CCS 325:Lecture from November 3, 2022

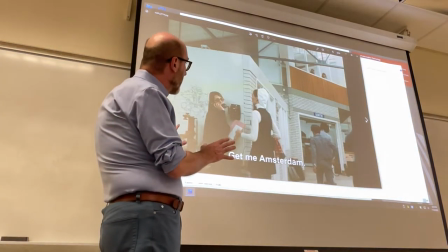Once again, the frame is defined by the architectural element, as it happened in the factory.
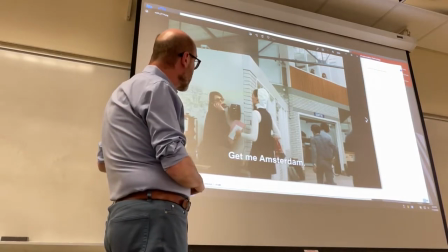You see the intentional placement angle of the
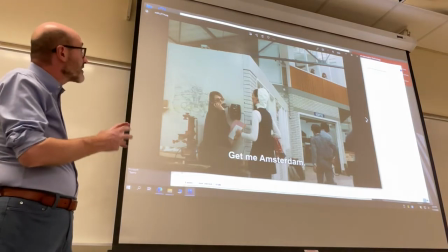camera with an element of chaos, again the crowding of the frame with so many elements.
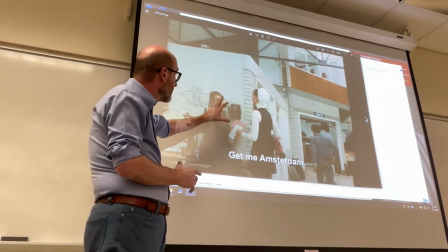Instead of having a close-up of the telephone in this corner, you have the structure of the shop,
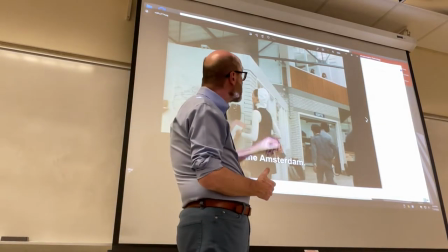you have the booth with the staff manning the PA system,
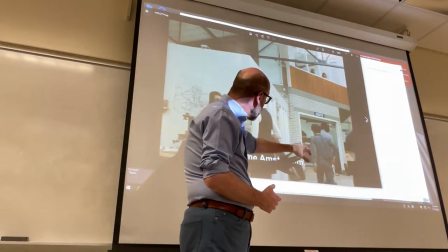you have these offices, this area,
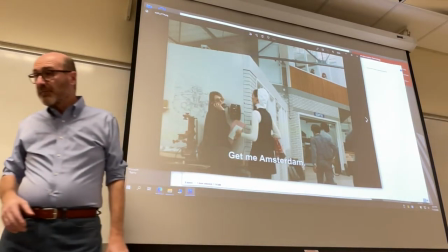and a hint of the space beyond that, right?
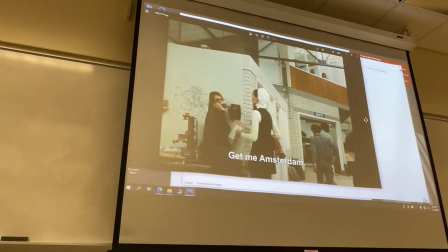So there is either chaos or there is order,
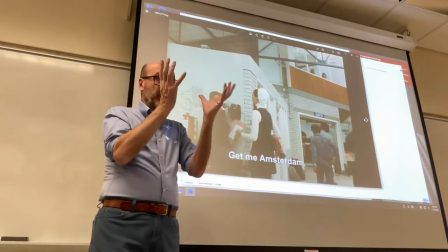but even when there is order formally in the appearance of things,
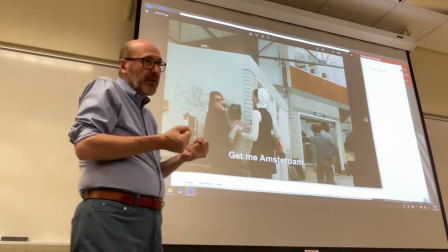that order is disconnected from any great sense or meaning.
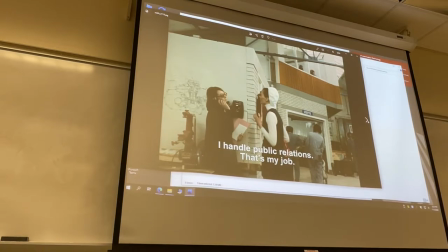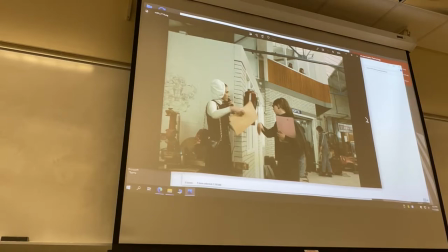So Maria takes the phone,
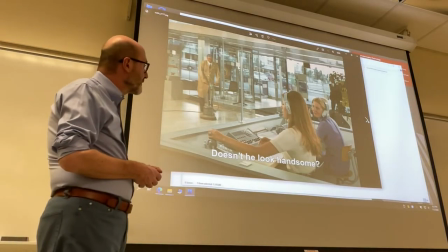but then she can't really interface with the people at the auto show.
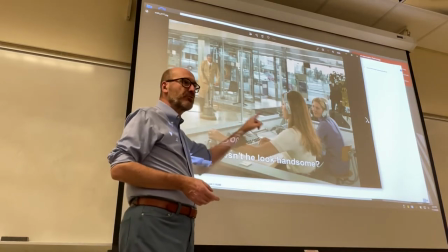And again, she's not communicating directly to the people at the auto show.
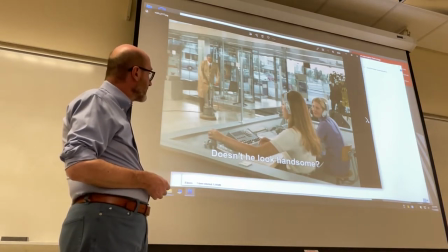She has to go through the staff at the desk at the entrance of the auto show, noticing the background, people cleaning, right?
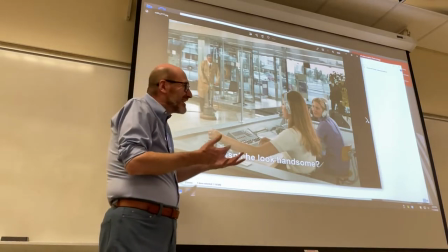People involved in these menial activities that are kind of demeaning for the general humanity.
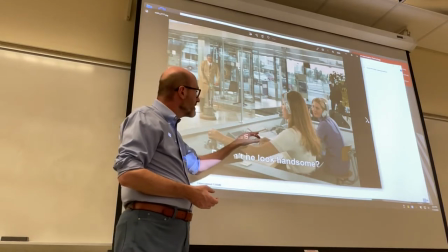And there is a running guard of these two ladies talking to each other about things, about the people who come by.
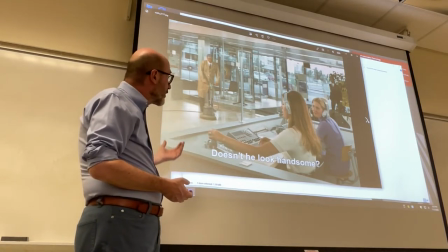They're gossiping.
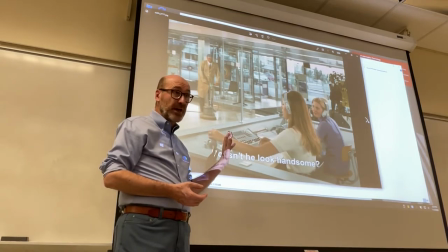So they're perfectly able to communicate with each other when it comes to gossip. but when it comes to
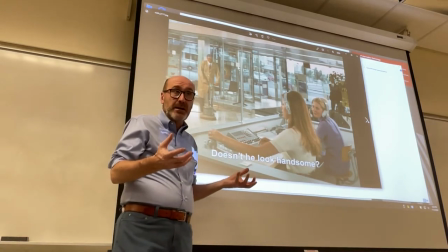professional communications then there is always some hiccup right? they're not really effective at
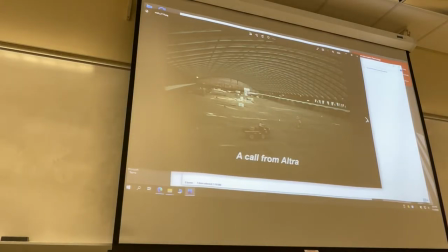furthering the communication so the PA system relates the message
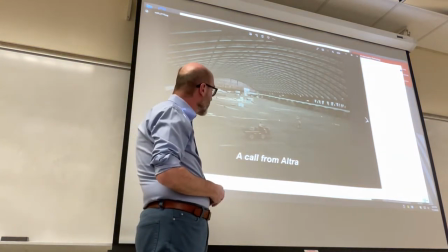to the empty space that is being organized for the auto show
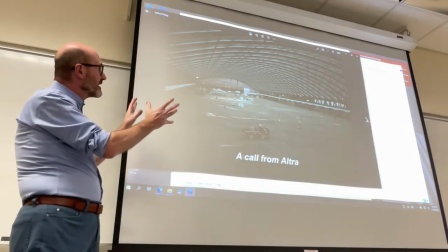and this gives you a sense of emptiness,
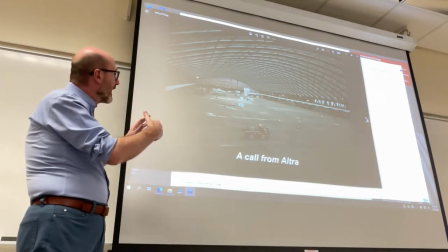solitude and lack of meaning again.
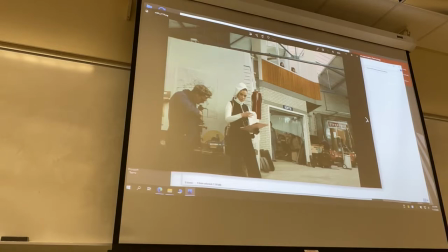She is waiting,
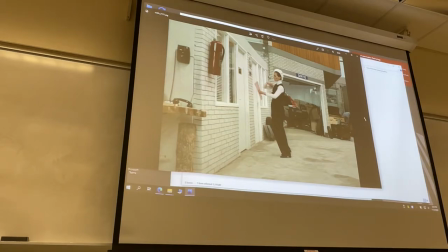then she's not able to understand and then she has to go in and call Messier Hulot who speaks French.
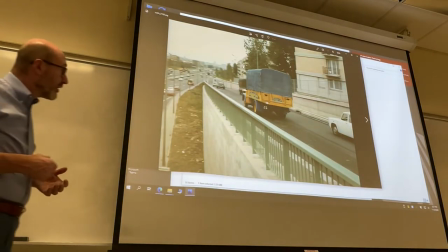Once they leave the shop with the ultra truck
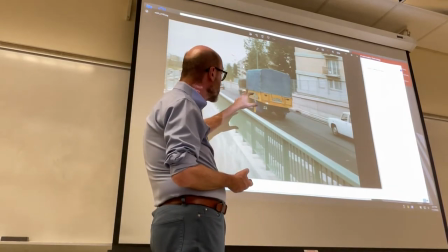that is carrying the RV vehicle that is supposed to be delivered in Amsterdam,
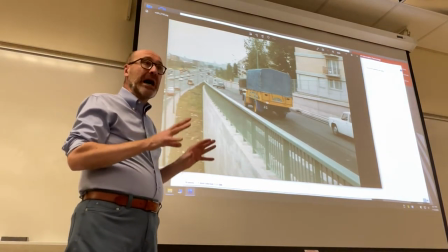what you see is visual patterns of order with no visible meanings.
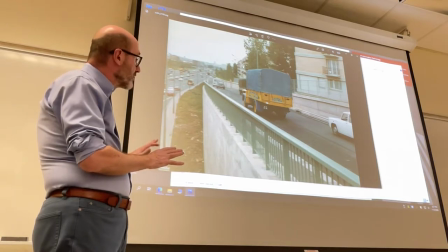It's mostly lines and colors with a prevalence of diagonal lines.
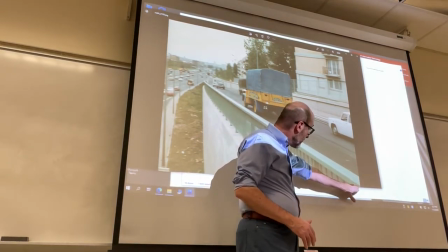Notice how the frame has been placed so that you have the railing
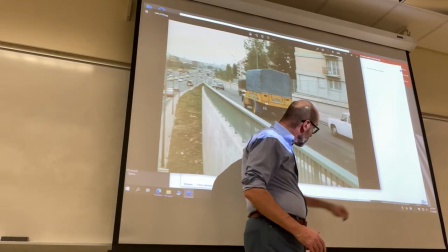perfectly framed by the corner and going in that direction,
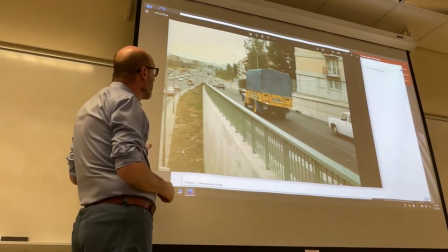you have the other diagonal line of the highway, and of course, once again, it's mostly cars.
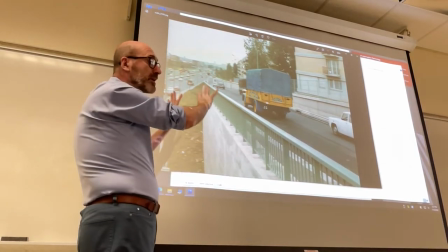Yes, we see a few houses, but no human presence there.
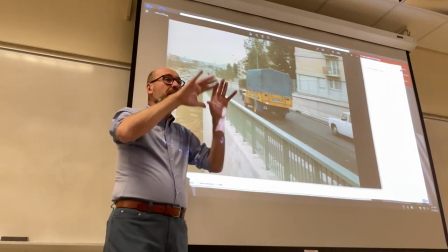Humans exist in this frame only insofar they're encased inside cars.
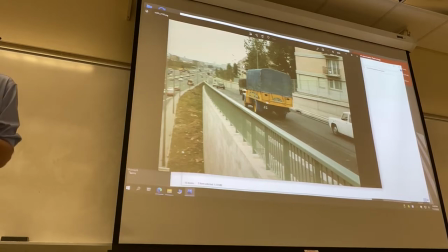And their life is limited by the cars, not enhanced by them.
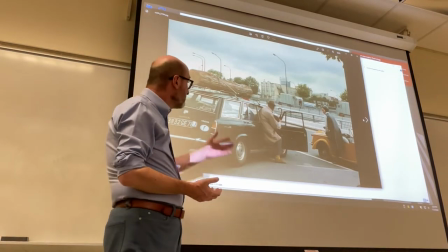And to add to the paradoxical nature of mobility, you'll have another car carrying a tree trunk to the auto show.
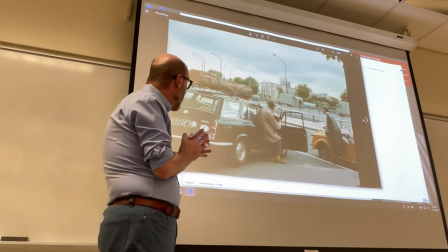And that is the only part of their display,
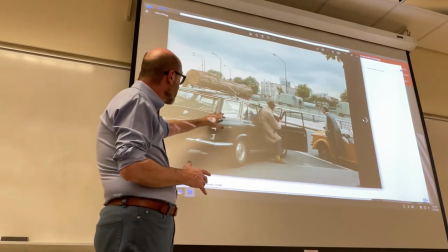the tree trunk and the fake trees for the fake forest with the bird sounds,
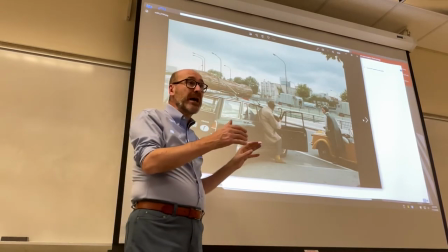that will actually manage to get to the auto show.
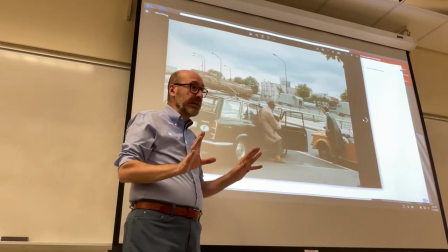So they will present the opposite of mobility, a forest. with bird sounds, right?
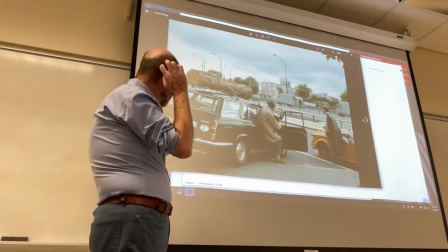A forest where allegedly you can get lost as the manager will try to do.
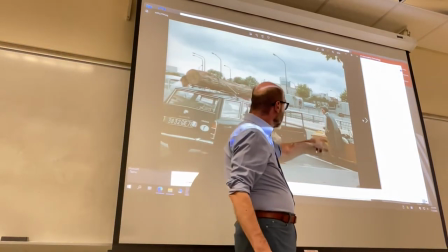Notice how she's dressed for the experience of driving, right?
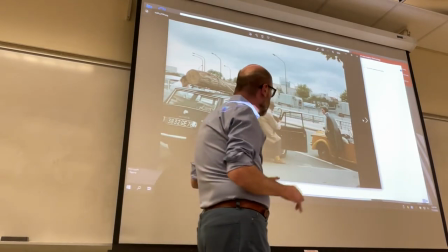Like someone from 100 years ago, she has this leather cap because she's driving an open top car,
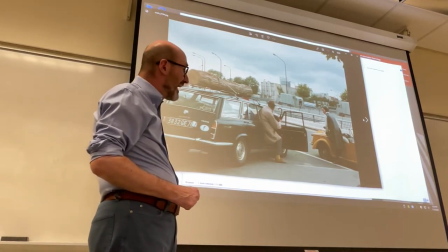which is a retro car, an Italian retro car called Seatta,
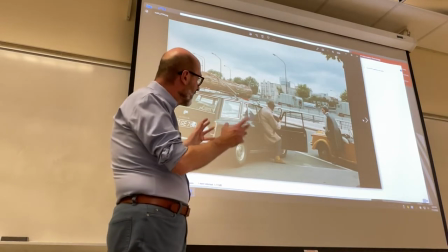rare cars to be unusual and quirky because the character of Maria is also quirky and Maria in terms of mobility you see Maria always zipping
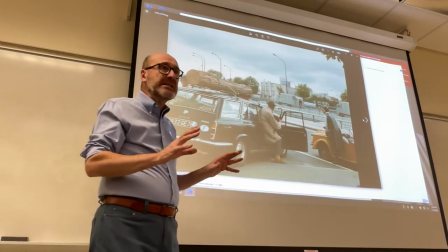away on this car going a thousand places but never really accomplishing anything
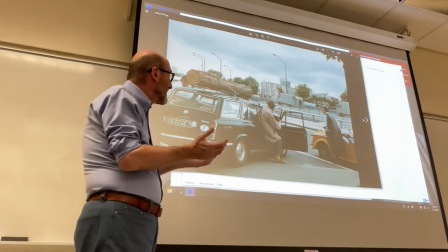right like Messier Houlot she is irrelevant to the result of their mission pretty much
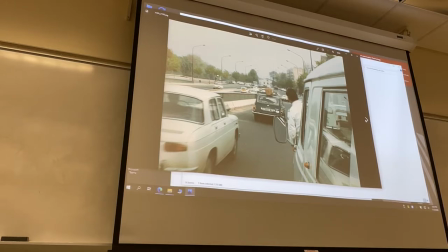and once again they're on the road and you see plenty of cars and again
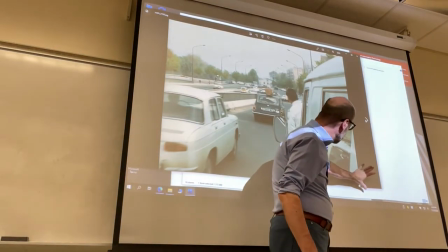you see diagonal lines you see how the camera has been placed so that this van
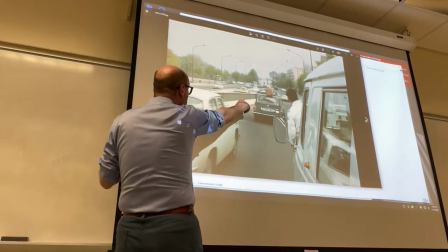comes out diagonally in this direction and you have the road in going
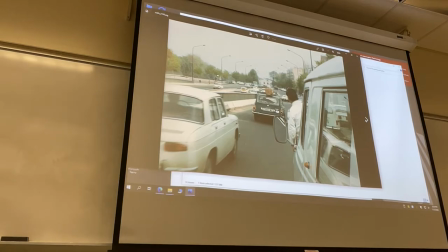creating other diagonal lines same
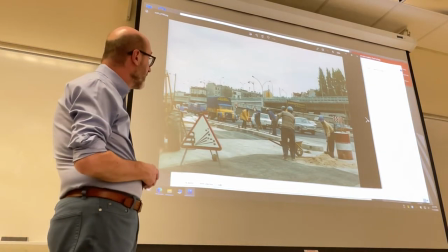here right plenty of diagonal of lines going up, going down, and the colors of the car.
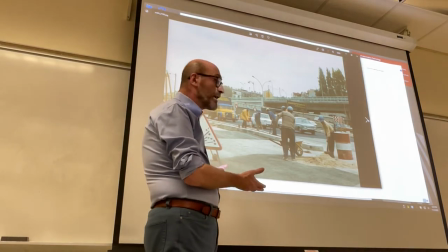There are humans, plenty of them. What are they doing? They're fixing the road.
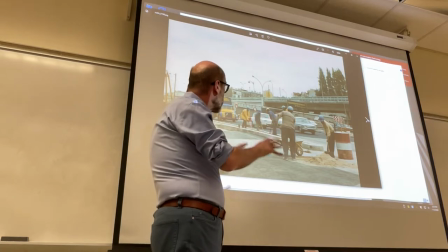So the entire existence of a large chunk of society revolves around mobility.
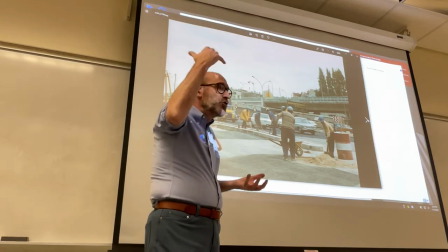But what is the general purpose of mobility?
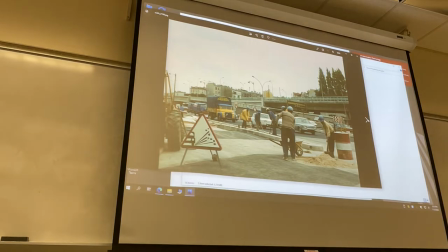It doesn't have any visible reason for
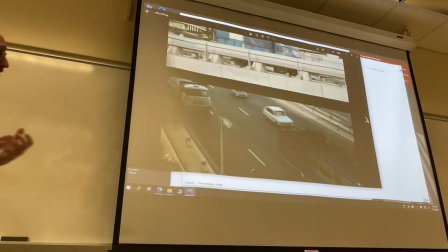occupying so much space in our life.
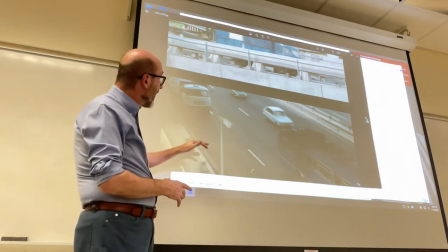Again, the frame is trying to capture different levels of highway with diagonal lines.
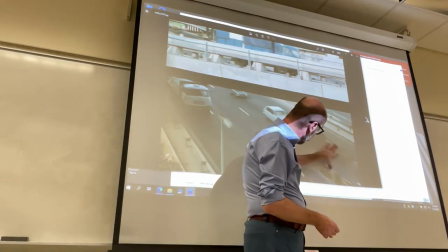Notice how the bus disappears perfectly into the corner, right?
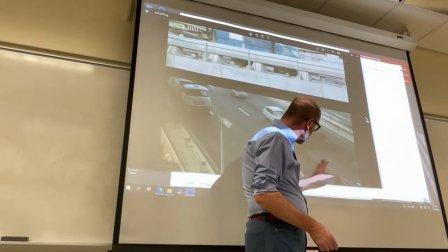And these things are, of course, intentional choices by the director.
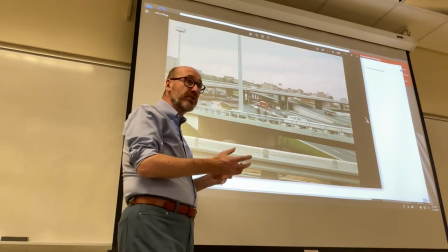And you see frame after frame is just a choreography of lines and colors of mobility.
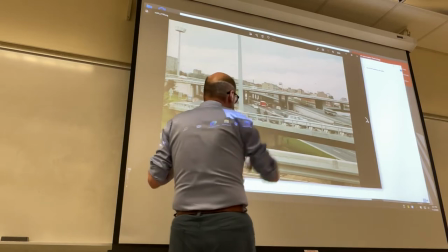Here, too, right, you have these three lines defined by different levels of highway.
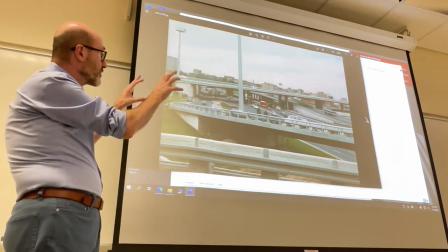And the cars are mostly spots of colors.
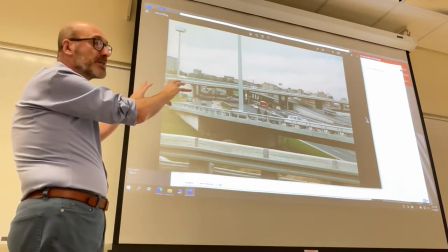The suburbs in the background, just buildings, no visible human presence.
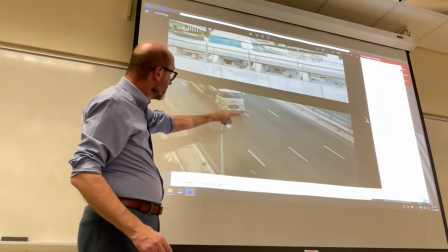Here, too, you see the different levels and the diagonals, diagonal lines.
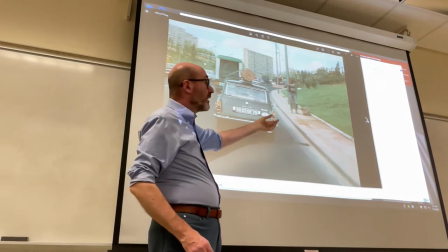And you have a hitchhiker trying to go to Amsterdam, and he will not get a ride from them.
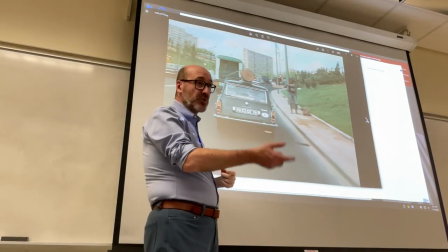The tree, however, is being transported there, right?
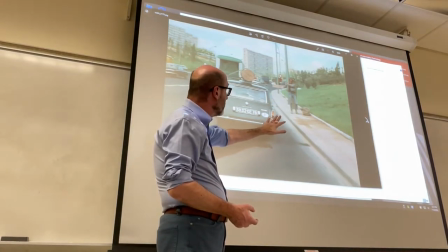So history would have a semblance of meaning. Why should a tree trunk go to Amsterdam?
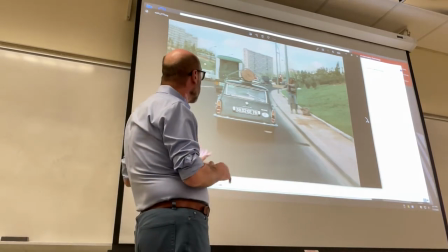It's less clear, but the tree trunk will get there because goods always get to a destination.
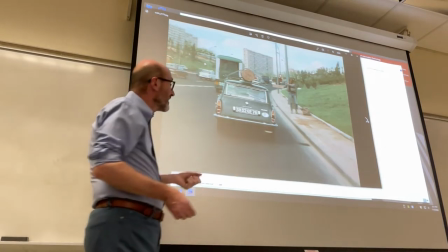Humans, not as much.
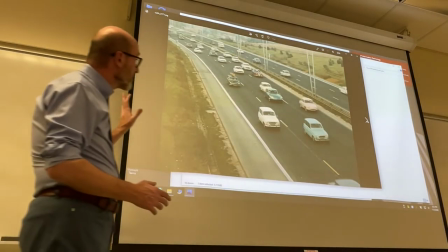And again, you see the preponderance of diagonal lines, right,
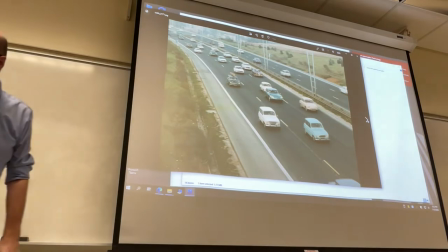go in there, here